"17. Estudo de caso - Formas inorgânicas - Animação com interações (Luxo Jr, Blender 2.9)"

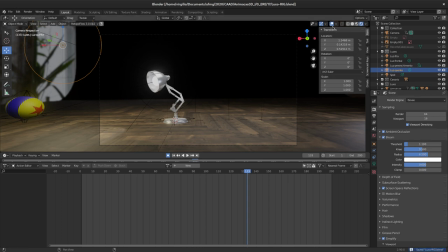(57:44)
Ctrl S, vou desabilitar essas informações extras aqui e vou lá na View, renderizar a animação
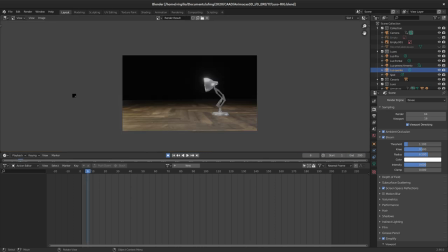(57:59)
e assim que ele terminar eu mostro o resultado para vocês.
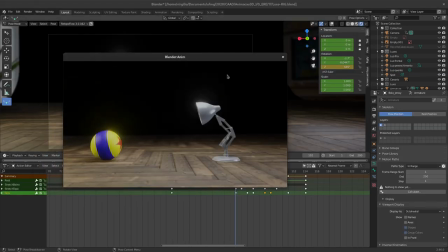(58:04)
Bem, pessoal, então agora aqui eu tenho o resultado final da animação, tá? Considero finalizado, ainda daria para mexer mais, mas acho que está satisfatório para esse exercício. E para chegar até aqui,
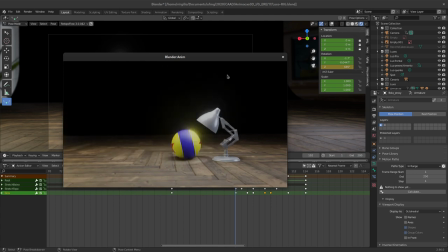(58:22)
eu, a partir do tratamento anterior, eu fiz novos refinamentos. Eu não fiz nada de novo em relação aos processos, tá? Eu precisei apenas verificar
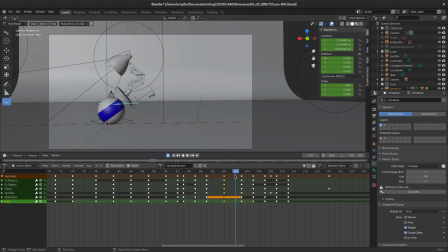(58:38)
os bones e checar o espaçamento, né, tanto a temporização quanto o space, né, o timing, o space, a temporização e o espaçamento, para garantir que a sensação de peso, de aceleração,
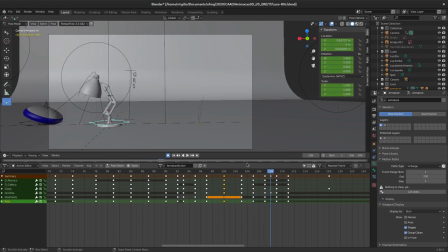(58:56)
desaceleração, os princípios, né, que a gente tem lá um overlapping action, por exemplo, e mesmo as acelerações e desacelerações, que se eu pressionar home aqui, eu verifico
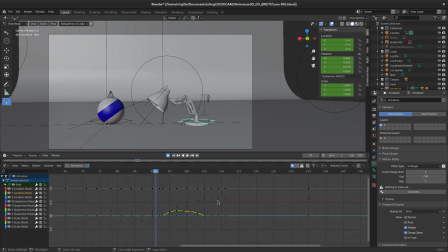(59:13)
todas as curvas de animação que eu criei aqui, criei os chamados moving holds, que seriam equivalente ao movimento parado, né? Então, por exemplo, ao final da animação, ele não fica completamente estático, ele se move muito sutilmente para que ele não pareça ter morrido, digamos assim, né?
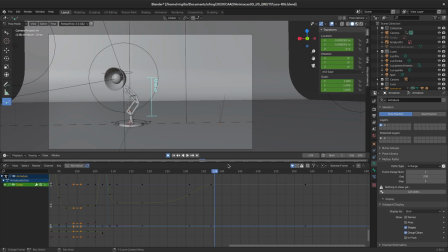(59:33)
Já que a animação em 3D digital, ela já vem em once, né? Então, o hold completo, ou então uma postura completamente estática, ela atua contra a sensação do ânima, né, de que o personagem teria vida. Então, é importante em animação 3D, especialmente quando a gente está trabalhando com intervalos de um frame, né? Ou seja, cada novo frame é um novo desenho. É importante que a gente use esses moving holds, ou seja, esses movimentos muito sutis que deem ao personagem a sensação dele ainda estar vivo. É importante, entretanto, não colocar movimentos supérfluos, né? Então, a gente, aqui para esse caso, a gente estica uma acomodação, assim como a gente também precisa criar movimentos de contraste.
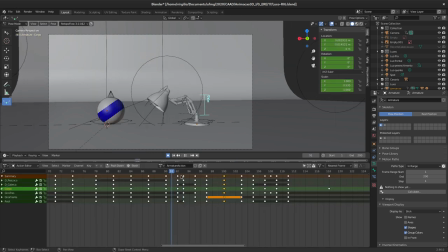(60:33)
Então, a gente tem aqui, por exemplo, os momentos em que eu aproximo e a gente tem aqui intervalos de um frame apenas, eu tenho poses separadas por um frame, sem intervalo.
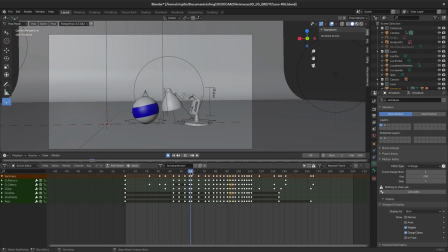(60:48)
Aqui também a gente tem um outro contraste em que eu seguro um hold para daí fazer o um movimento, ou seja, a gente tem contrastes entre momentos com mais movimentos e momentos com menos movimentos.
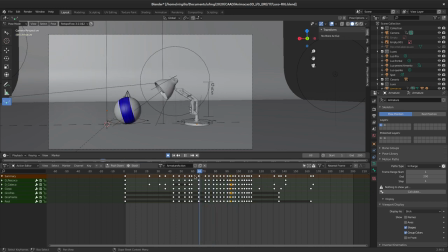(61:04)
Isso é importante para a gente oferecer uma sensação de peso, uma sensação de dinâmica, né? Uma dinâmica de movimento que pareça mais verossímil, mais realista.
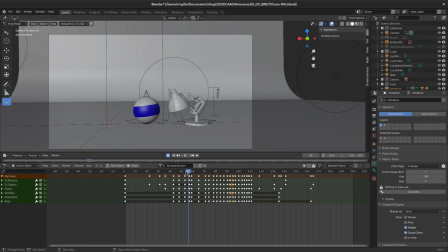(61:20)
Então, é isso, pessoal. Esse processo, ele leva bastante tempo. Então, não se preocupem, não tentem fazer isso tudo só de uma vez e achando que em questão de uma horinha ou meia hora vocês vão conseguir finalizar essa cena.
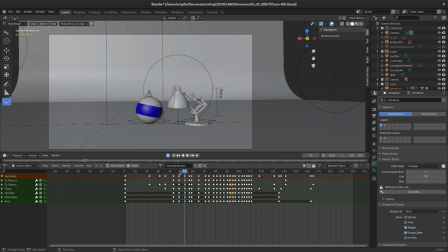(61:38)
Tomem o tempo de vocês e façam com calma para tentar obter o melhor resultado possível, certo?